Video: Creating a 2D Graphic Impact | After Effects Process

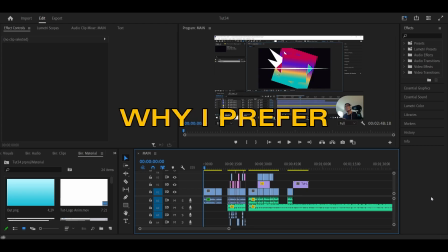0s
right I'm gonna show you guys why I prefer to edit my videos rather than live
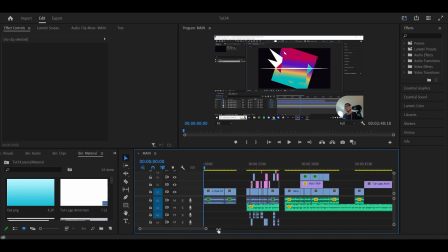4s
stream so I right here I got the original let's see how it looks like oh
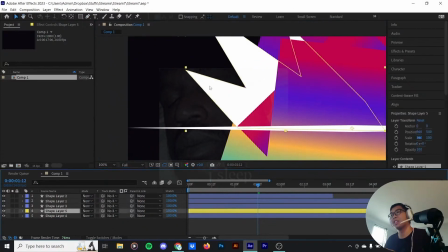9s
wait but look at that I like how these two just sort of lines up over here it looks very 19th century Art
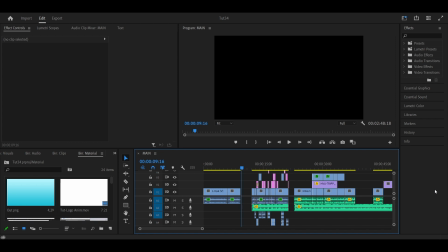17s
Deco as you can see that's pretty boring I didn't even know what I was saying like yeah so in comparison to that check
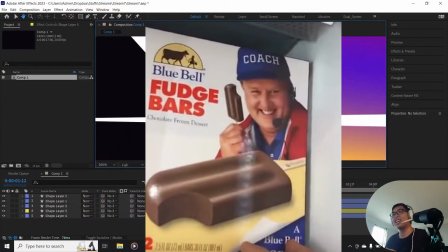24s
this one out okay oh my god look at that i like how these two swirl lines up over here it looks very
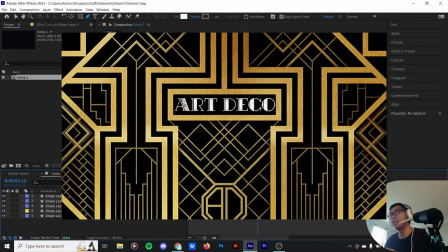32s
19th century art deco right so in today's video we're gonna take a look at how i made this 2d graphical impact
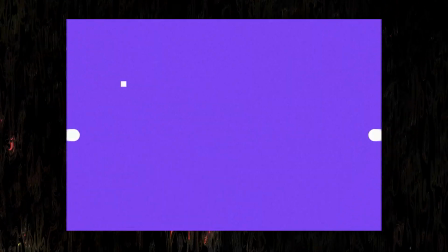41s
scene in after effects and this is going to be a condensed version of the one hour live stream that i had the other day where i had the chance to talk to some of you guys hope you're gonna enjoy this one and let's get into it.
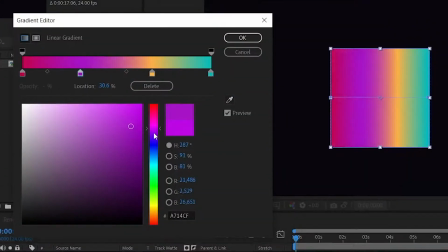59s
I started by creating a square and colored it with a really nice combination of red, purple and yellow.
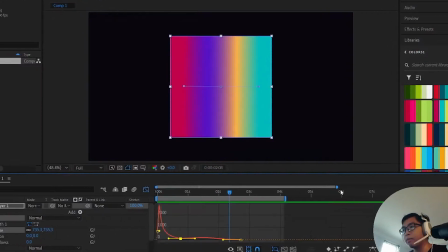67s
The square would then scale up as well as rotate with high intensity at the beginning and slow down at the 2 second mark.
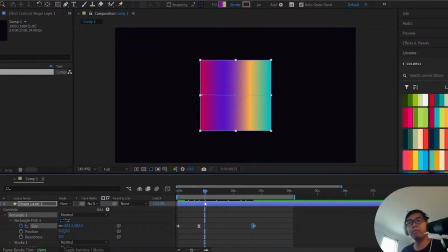75s
How do I make my color choices? I've been planning to make a video on that like it's both based
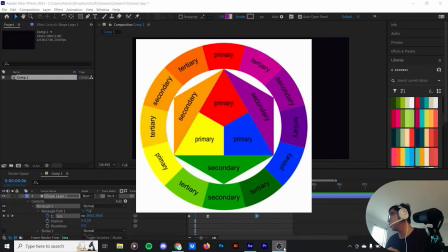83s
on the color principles and also based on my feeling on how
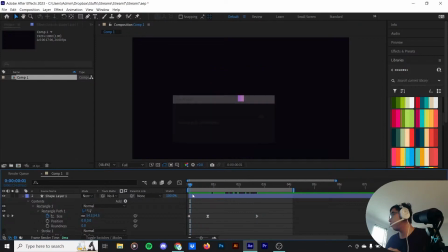88s
how this color make me feel as I feel like it's a blend of intuition and
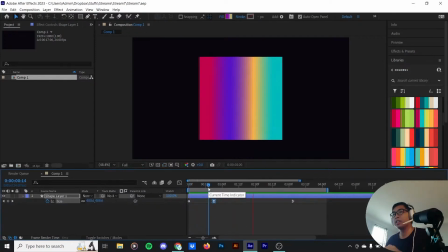93s
also the knowledge nowadays everybody got so little attention span I feel like the color is getting more and more saturated to capture the viewers attention a little bit easier I
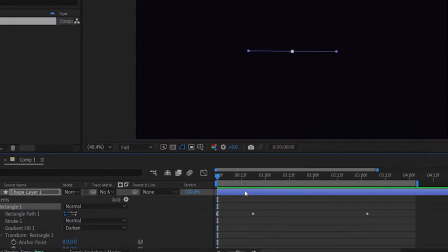107s
feel like I'm gonna real rotate this here a little bit at this point I still didn't have the idea for an explosion scene but the square is starting to become like
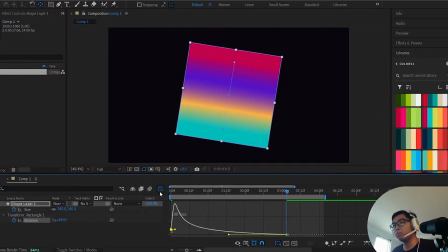115s
the foundation for what this animation is gonna look like to
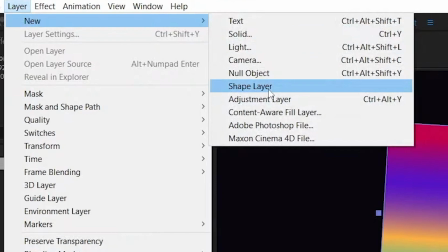120s
highlight the impact a little bit more as well as to bring in a secondary motion
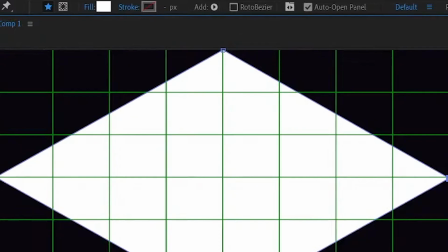124s
element using a shape I added in an expanding streak from the middle like
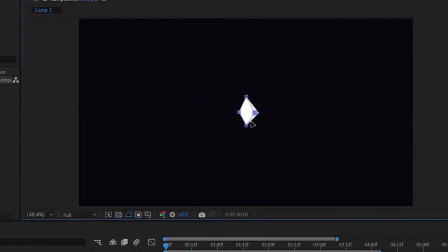130s
something you would see coming from an optical flare what I should have done
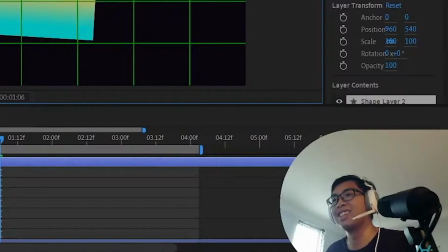134s
there I should have road just rotate the shape but I feel like this is somehow this is the better way start
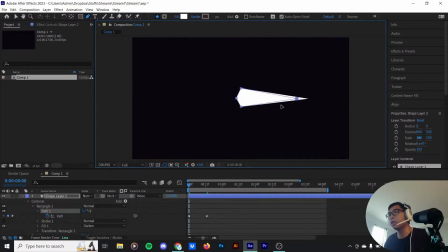143s
this off really thick and as it gets wider and the horizontal side is gonna get progressively
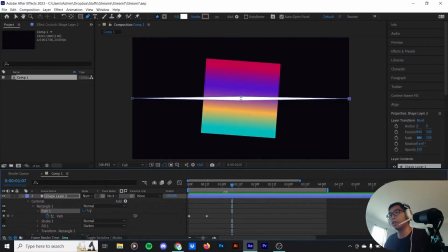153s
thinner what I'm trying to do is trying to achieve a motion graphic sort of sort of impact I think one of the most
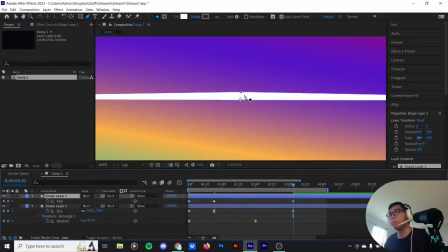160s
important aspects of practicing your motion design is to create an impact scene.
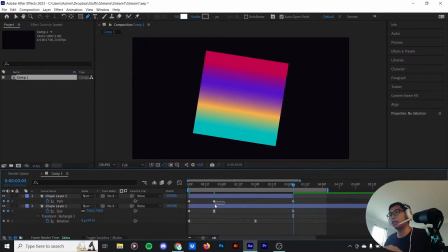168s
It feels like it's a good exercise to get your creative juice going and trying to create a mumbo-jumbo of motion graphics inside of a scene.
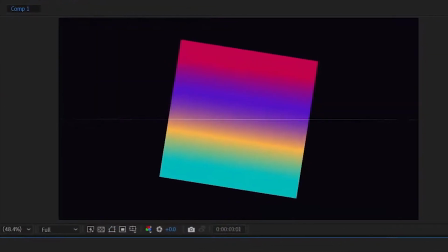180s
To make sure the flare speeds up and lingers for a while, In the speed graph,
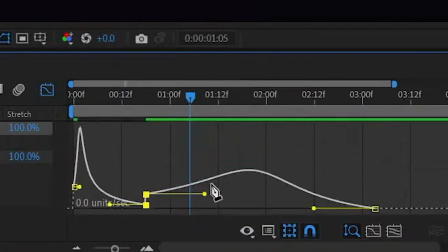186s
I drop the speed of its reveal face to almost 0
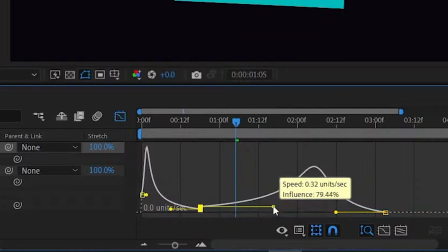190s
pixels per second and slowly ease back up to its final face,
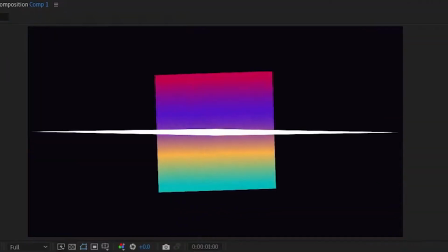195s
which is where it will seemingly disappear.
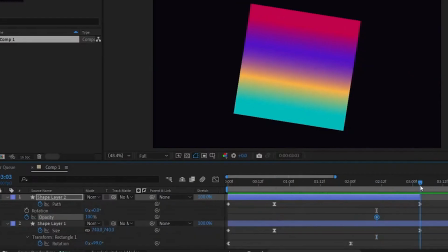198s
Over here, we can slowly just fade it out so we don't get a thin little slice.
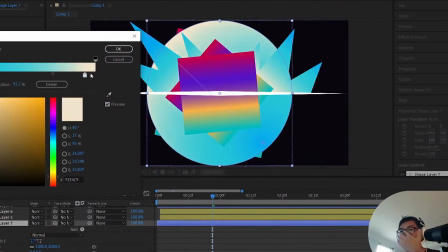206s
In the next few minutes, I started adding some more elements to the scene, including a square, a square,
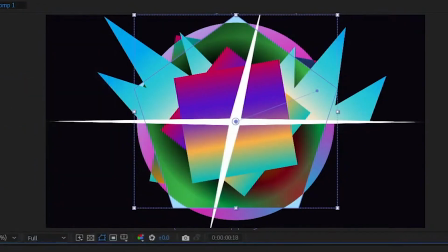214s
a circle, a pentagon, and as you guessed it a square.
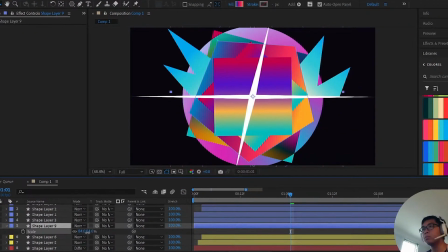219s
All differs in sizes, colors, blending mode, and most importantly the speed at which they perform their movements.
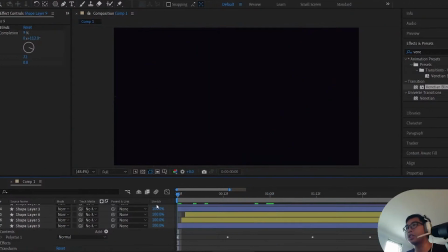228s
All of this adding minute details and variation to the animation,
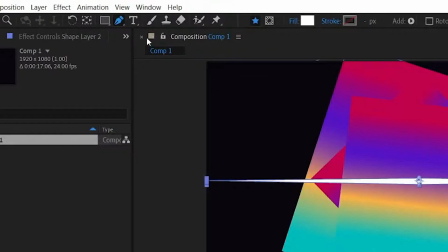233s
making it just a bit more interesting to look at. But right now I'm just gonna be creative with shapes and see what comes up.
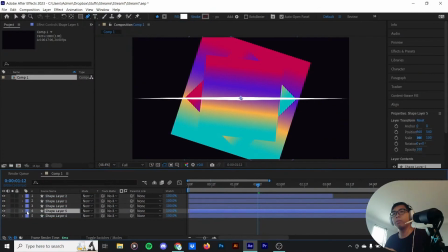243s
I'm gonna create another one, put it in between here in color and yellow.